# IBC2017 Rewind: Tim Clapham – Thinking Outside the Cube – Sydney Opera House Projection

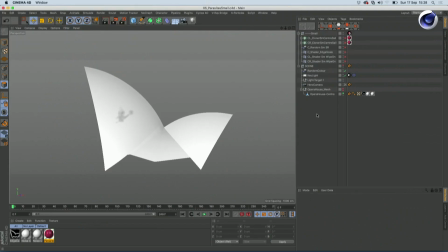1487s
Actually it's like a lot of things in 3D, I think, can be really daunting and complicated,
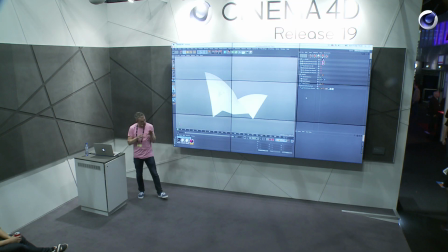1492s
but if you break them down into all the smaller components and just look at each little part. It's actually quite easy. And then when you add them all together, it looks complicated, but it's a journey. So this is simple. So what we started with was this simple just noise with a gradient to expose it.
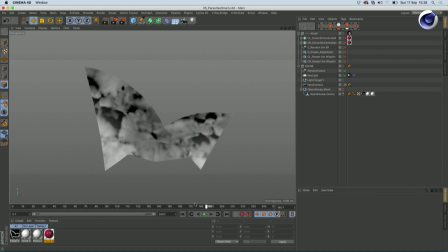1511s
We just got some animated noise on the surface. And we can use that to modify our clones.
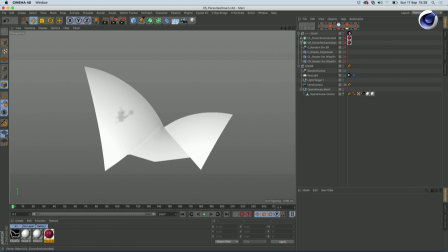1518s
So in here we have a few pieces of geometry, and these objects are simply set to clone on the surface. Simple as that. Pretty much MoGraph 101.
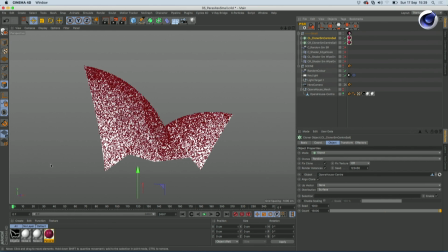1532s
If we add these in, you can see parasites. If we just give them a little bit of random scale and rotation, and then what we did was we used these noises that I just showed you, and they're set up in these materials,
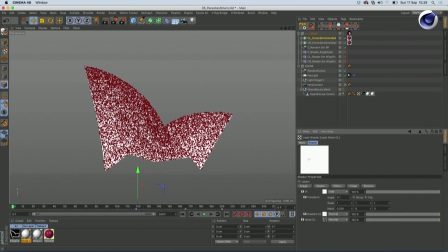1546s
and they're just really simple in a layer shader with some noise that's animated, and then a gradient that's just added over the top to just wipe that on. We use these with shader effectors, and you can see in here, if we come to the shading tab, I'm actually using the V-Ray instant shader.
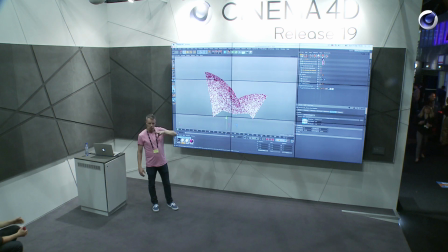1563s
We rendered this in V-Ray. Not all the shots we did in V-Ray, some we did in standard renderer. But the V-Ray instant shader is awesome because it allows you to instance your shaders anywhere you want. So I could set this up on my actual material so I could see it in place, and then I could use it within the effector as an instance,
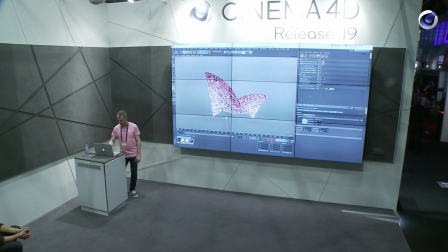1581s
and I haven't got to keep worrying about updating many places. So if we enable these, you basically see the result.
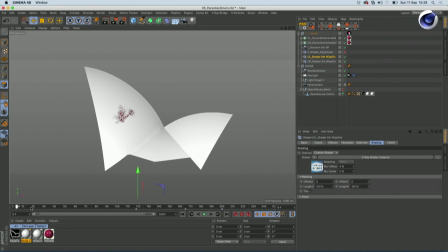1588s
And as that noise grows, you can see that the parasites grow across.
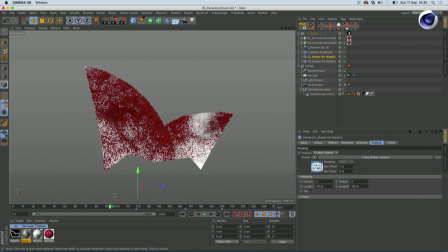1593s
And the noise is animated as well, so you get a kind of organic feel as it grows across the sails of the opera house. There are a couple of issues, though. One of the things is like around the edges here.
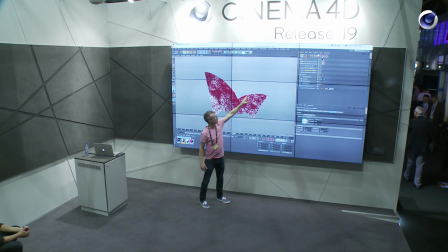1606s
Looks great here, but when you put that onto the opera house, these are all going to get cut off, which is going to sort of ruin the illusion.
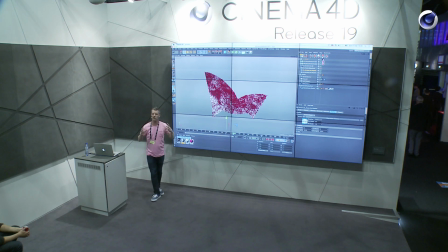1612s
You really want to feel like they're on the surface, not like, otherwise it's going to feel like they're projected. It's all these little things. So we did at first try just using a polygon selection and removing all these, but then you end up with a very hard edge.
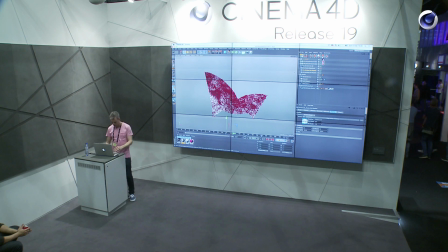1623s
So I got out my Wacom and got down to some serious like artworking, and then came up with this,
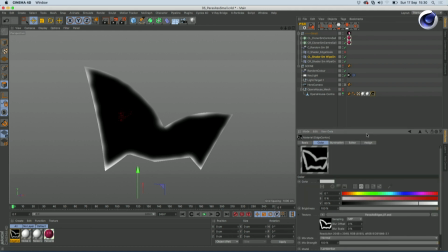1631s
which you can see is it's one of my great pieces. But we can use this to modulate the scale of the clones.
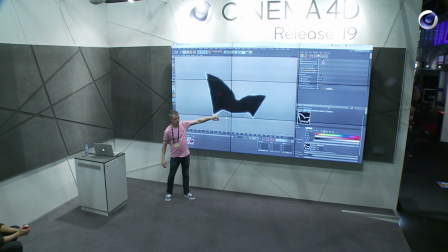1639s
It's actually inverse, but we can make them tiny here and big here, and that's exactly what we did.
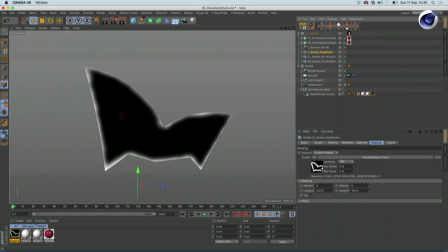1645s
So just with a shader effector, as you can see, I just bring that in there, and if we enable that, jump to the end, and now you can see that, yeah, so now it's just sort of fades them out around the edge.
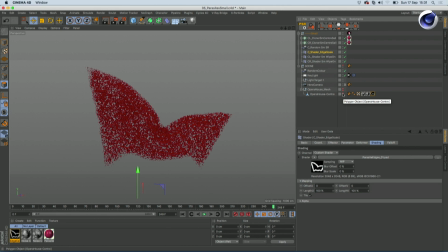1661s
Feels just a little bit more natural, a bit more comfortable. So that's pretty simple. They're the little ones. They're filling in all the holes. And then we had the big parasites, the scary ones.
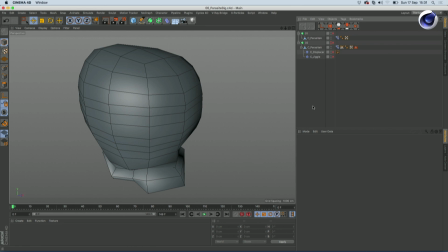1673s
Again, really simple geometry, nothing too complex. We just needed to make sure that this part was always stuck to the surface.
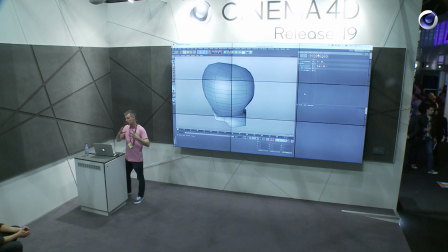1681s
So what we wanted to do was have it so they appeared like they were growing, and we decided to do that using morphs. So I've got this set up here with some morph targets. Pretty basic.
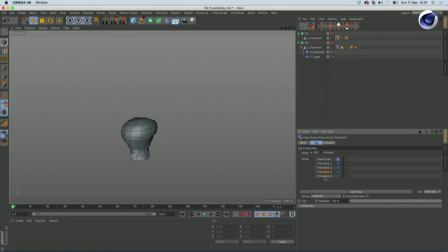1692s
As you can see, we're just manipulating those points. Just grab the magnet tool, pull them down, smooth it out, pull them down a bit more, and create another morph target each time. And that gave us a whole different states that we could use. And here we have this, and it's animated.
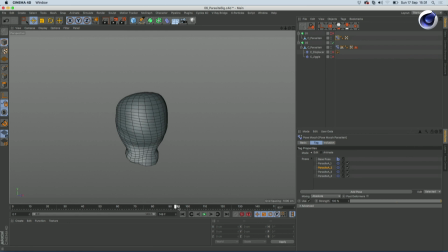1708s
So as we drag through, you can see it sort of grows. It's not looking that convincing yet, but it's on its way. If we just hide those edges, and we've added in some displacement on here. So the displacement is just done with noise, just some animated noise, just so it feels alive all the time. I actually sped this one up a little bit because they grow kind of slow and lethargic on the actual opera house,
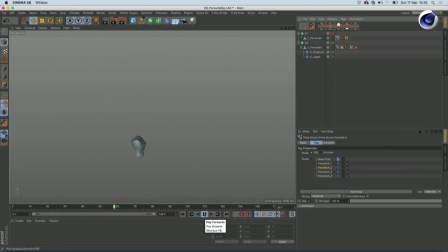1732s
but this one I wanted to speed it up just to emphasize the result.